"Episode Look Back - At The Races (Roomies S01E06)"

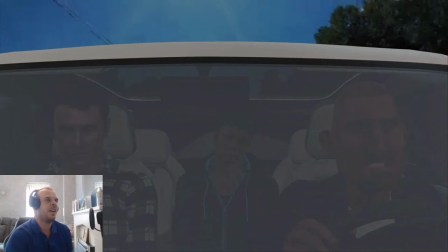[9:28]
You're not going to find out the exact amount that he's worth, but you're going to find out how he earned his money and what he had to do to get it. and there was a very unexpected career for him there were some investments that helped him bring it in so you'll get the
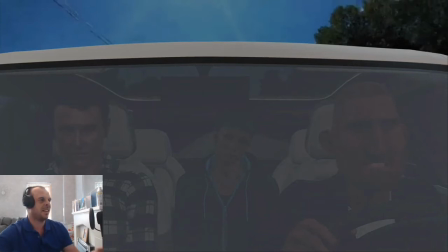[9:44]
idea of how much he could be worth but that's for later down the line and this is like i said that i know it's just started to fade out now but you can see the windscreen here that i didn't like it simply because you can't see clearly into the car and i didn't
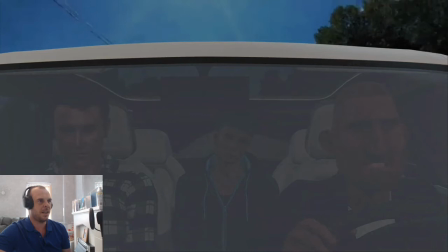[10:01]
want that i i didn't want to use the camera inside the car because i don't like the angle of view and having the camera outside of the car means the tinted window so yeah there was there was a few bits here and there that i didn't like and things that i found workarounds
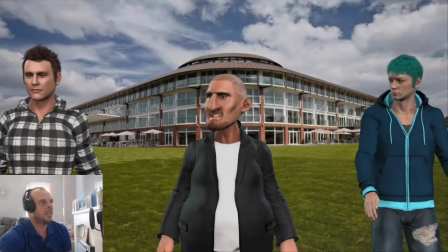[10:17] for oh nick what horse am i better than give me time i need to watch them as they're parading around before the race
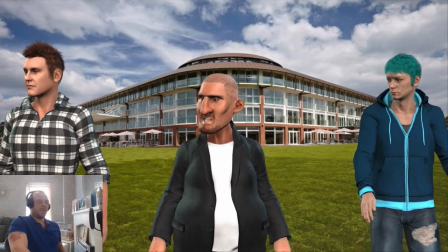[10:25] okay so this was my biggest issue and sorry i've got a very squeaky chair and i've crossed my legs and my knees locked so I need to undo it now
so you might hear a bit squeaking but this was the idea with this episode and I think this is why I didn't
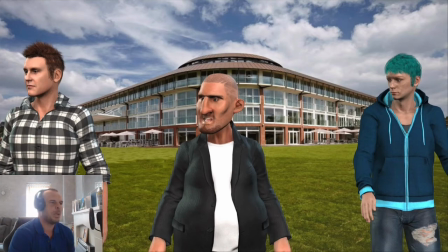[10:40]
like it as much as I thought I was going to and that is simply because with this scene which makes up a majority of the episode there is no animation behind it all it is is that Nick Mr. Daz and David
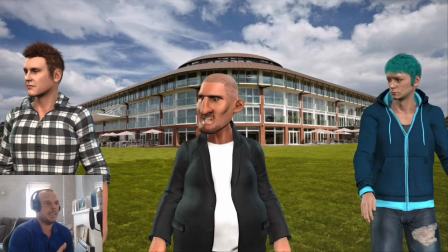[10:54]
are animated in iClone and this is all green screened and the background is just an image of a racetrack I believe it's Linfield and that's what I didn't like because a majority of this episode is for this
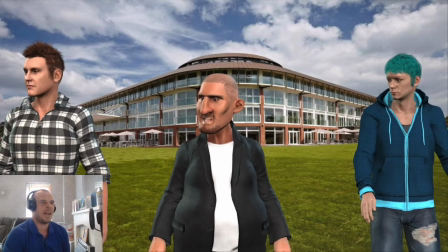[11:12]
scene there's not really much you can do with it in terms of camera angles and everything because it's just an image in the background so it's a very static scene not much happens apart from the talking and that and i think that was just something that it put me off it it did
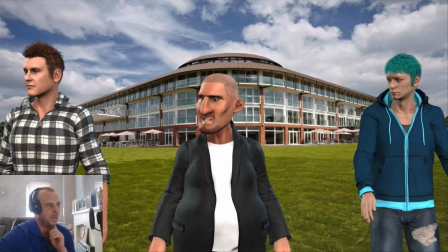[11:28]
put me off with this episode a lot because i've done it this way and there hasn't been a scene since that i've done this way because of this episode i
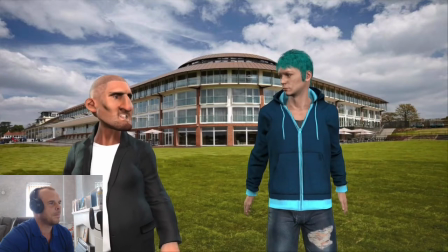[11:38]
need some winners okay i want to buy a new entertainment system for my bedroom i see this 3d tv that looks amazing it's
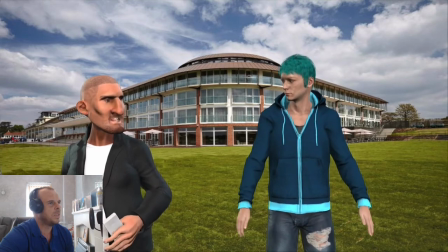[11:46] like you're actually part of the movie. Wow, can I watch it with you Mr. Daz?
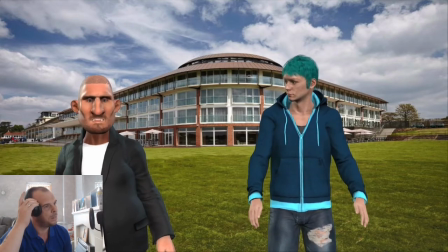[11:51] No, why don't you use your own money to bet on Nick's horses and you might win enough to buy your own. Well, my mum always said that gambling is bad and that I shouldn't do it.
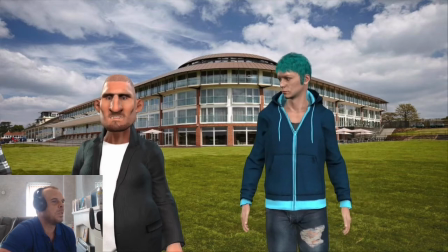[11:59] Well, your mum ain't here and you're a grown man so you can do what you like. Oh, okay. Nick, the race is going to start in a few minutes.
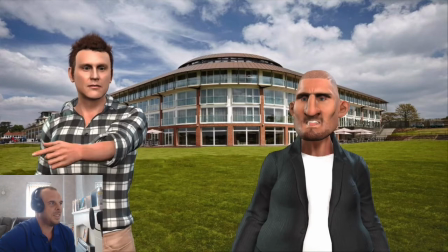[12:06] Have you got a horse for me yet? Yeah, that one in the purple.
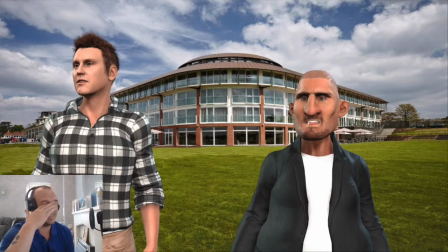[12:10]
Same again, And this is something that it has been worked on a hell of a lot since. And the animation that you just see there with Nick. Like Nick lifted his arm to point at a horse. And I don't like it because for one, he's lifted his arm and it's gone through his chest.
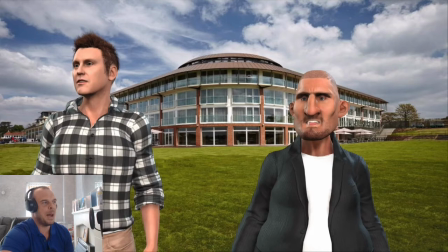[12:29]
Two, it looks like he's got man boobs. Like big man boobs if you look at this picture. And it's not natural. Like if you're going to point to something, you're not going to lift your arm to point. you're just going to lift your elbow and things like that so as much as i didn't like this episode watching it back for the times that i did gave me a lot of ideas of where i
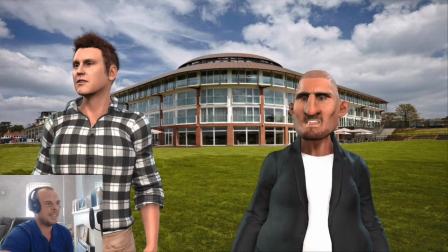[12:49]
was going wrong and what i needed to improve on and i think it was after this episode that i think i spent a couple of days just using um a dummy in iclone just to do different animations and get the idea of doing different things so yeah we from that i think we've
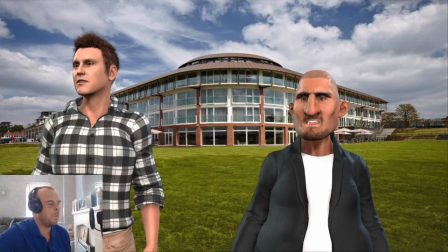[13:08]
come we've come a long way from what went wrong in this episode and there are still some things that i need to work on and some things that i still don't spot but from what i've done here we have come a long way since then
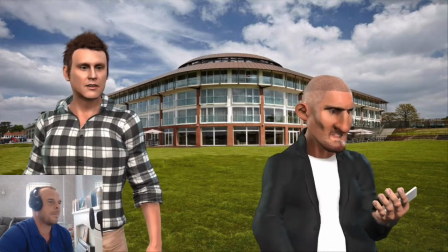[13:23] take a look wow even money that's good enough why are you using your phone instant payout and better
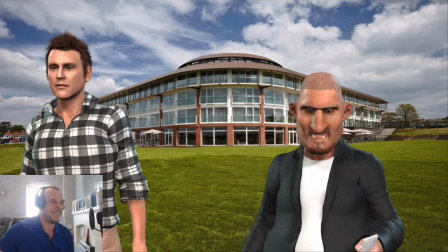[13:30] odds again the phone there if he was paying attention like if I just go back a fraction